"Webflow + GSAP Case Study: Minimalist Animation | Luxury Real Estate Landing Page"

Today we're going to be looking at how I made some simple animations that go a long way in this landing page of what we built using Webflow.
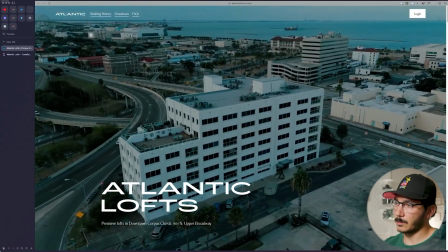We load in. Now this is going to be for some lofts, and I'm not going to go into any of the web application stuff in the back end, really just looking at animations on the front end here.
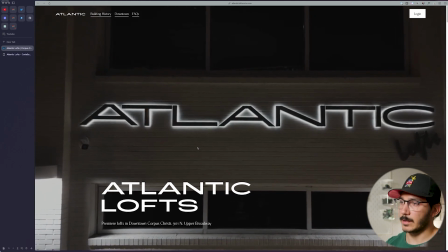They have a little bit more of an upper, like an upscale feel for Corpus Christi living in downtown.
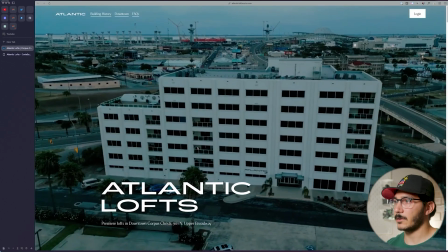So we kind of lean into a bit of those things. The downtown area is right by the water. Corpus is known for its beach. So we lean into that a little bit in terms of colors and other simple little animations that I'll get into. But we load in.
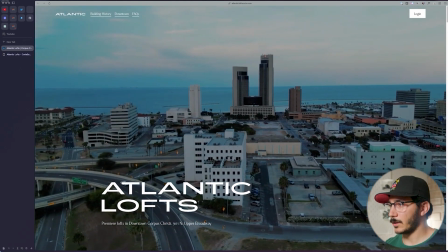We do have a nice video of the property here, how it kind of relates to the downtown area,
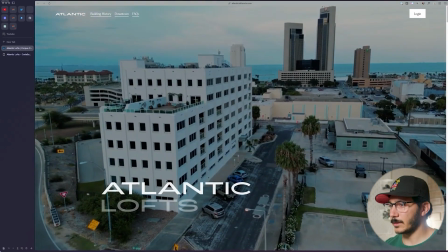what that looks like, and a simple little scale in, and then the lofts load in here on page load.
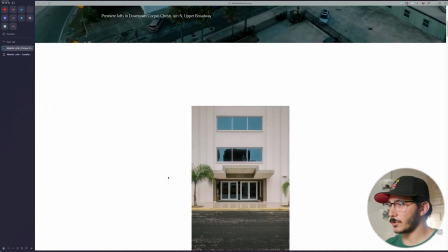Okay, we come down here, and then to kind of immerse you into, like, you're walking up to the building,
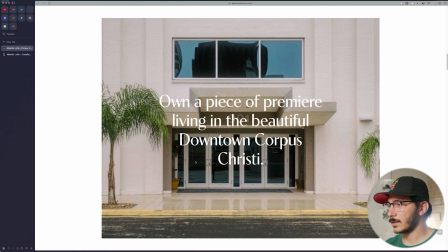kind of zooms in, and then the text kind of comes in here. And then we have just some simple little animations.
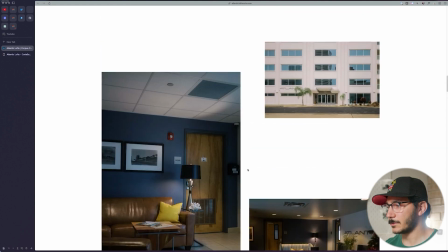These are fairly easy here, and then just a slight parallax to kind of see how it goes in there, just to create just a little bit of movement. That's all. Just really getting away from things being static, creating a little bit of movement for some visual interest.
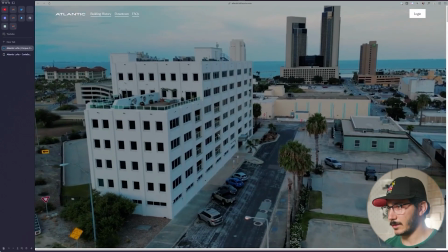And there was actually an animation that a guy asked for me triggered and skipped past.
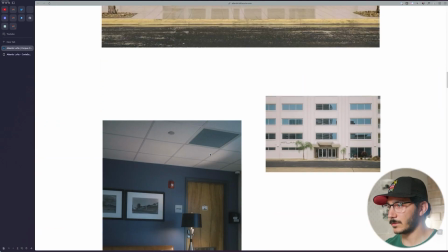I only have it doing once on that one just so it can load here. There it goes. So we see how that page loads in.
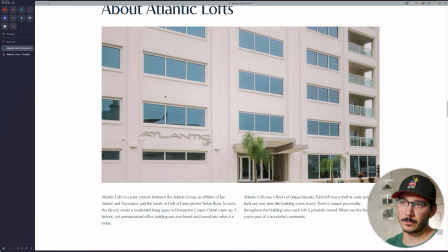So that image kind of reveals itself with that little bit of navy blue, again, leaning into the water area downtown.
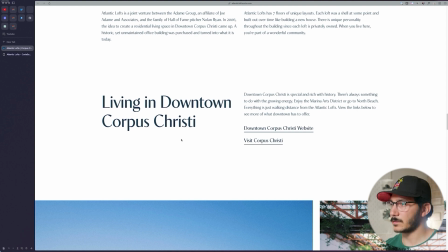And then we have just some nice ease ins. Again, just bringing in some really simple animations.
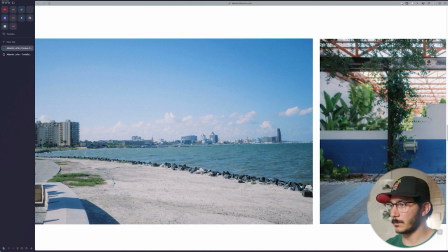This one's a bit of an interesting one. So this is going to be a scrolling animation, really.
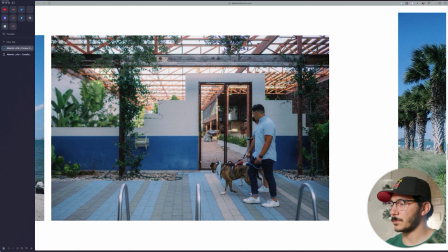And you can see that it's a sideways scroll as we kind of go through, like a lookbook of the downtown area,
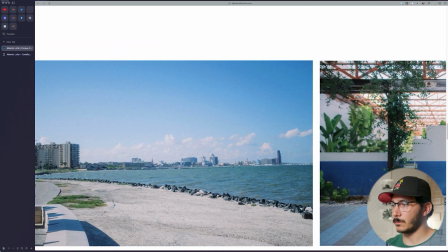just kind of look at one tiny little beach part by the pier.
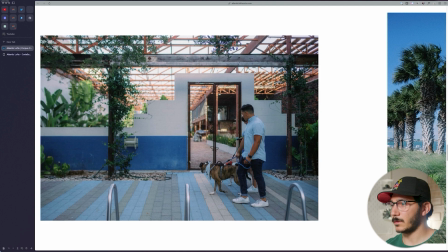And then we have just a nice popular area here on Chaparral.
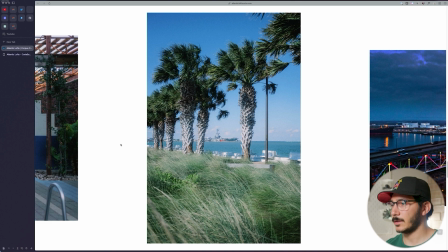And then we do have just a nice image of by our event center with the Lexington here.
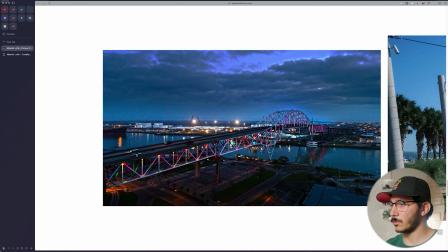A nice photo of the old bridge while it's all lit up with colors,
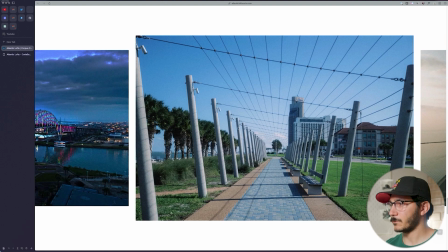really early in the morning, a blue hour, just some new things that they built here in downtown to go ahead and do.
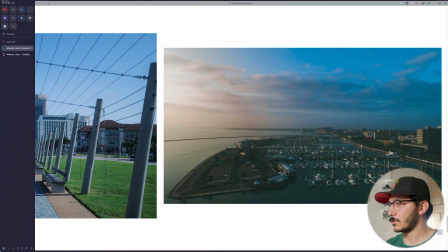We got some water behind that, and just the port right here as well. So all the boats and just what it kind of looks like to be down here.
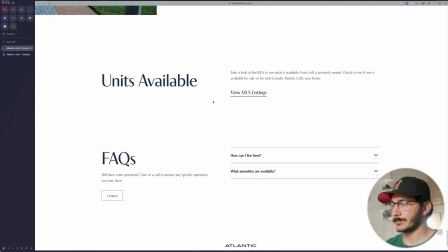Okay. And then we just get some nice, simple, again, more layout stuff, nothing really special here. But we do have this nice little wave here just to kind of bring in a little bit of the water movement as well. That was kind of done with some CSS. So let's get into how we actually made these. And this isn't going to be a full tutorial, mainly just kind of guide you through what I did and hopefully gives you a little bit of inspiration to think about on your projects as well.
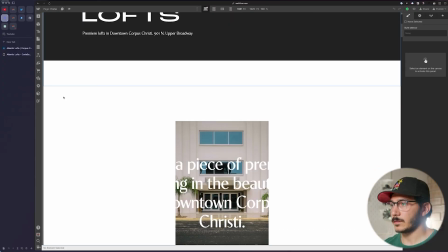So we load into the project, nothing special here. So you're going to see a few things.
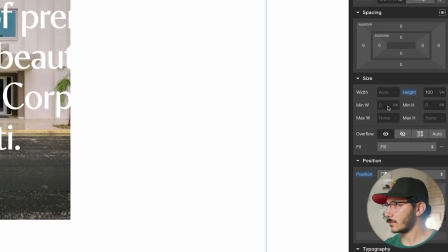Now this section, okay, is going to be one long component that has a height of 100 VH.
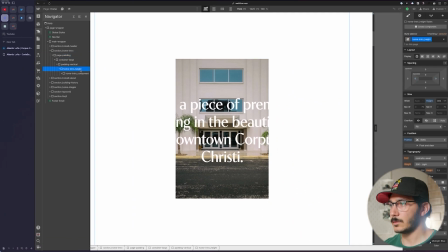And if we look back at our, let me see here, intro height div, and that's going to have our height of 300 VH. Now, what this is doing is it's a scroll trigger. Now, this one's actually done with GSAP, and I'll show you how. It's actually not too complex of an animation, but we created a 300 VH height because we want to be able to scroll through that much height so the animation has time to play out while you're scrolling using something called scrub.
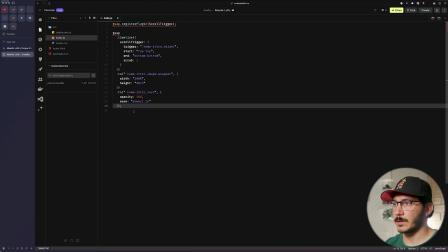So let's go and talk about this one first. So I'm going to open up the code here, and we have some simple GSAP.
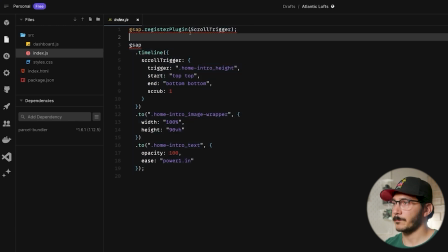You can see the animation is not very complex, not very long here. We're going to have a scroll trigger. So we just register the scroll trigger, and then we create a GSAP timeline. So I won't be able to do like a GSAP tutorial here, just kind of walking through how I set this up.
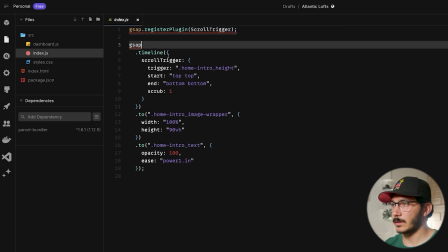So when you register the plugin scroll trigger, then it can go ahead and when you register the plugin scroll trigger, what you're doing is you're telling it, hey, I want to use this extra add-on called scroll trigger. And what that does is allows you, once you scroll to a certain point, an animation will trigger.
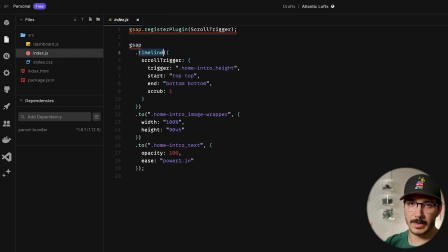And the timeline, really what that does is it gives us multiple steps, like allows us to do things in an order, if you will. And there's other parameters around that. I won't get into those. But our timeline has really just two things, these twos.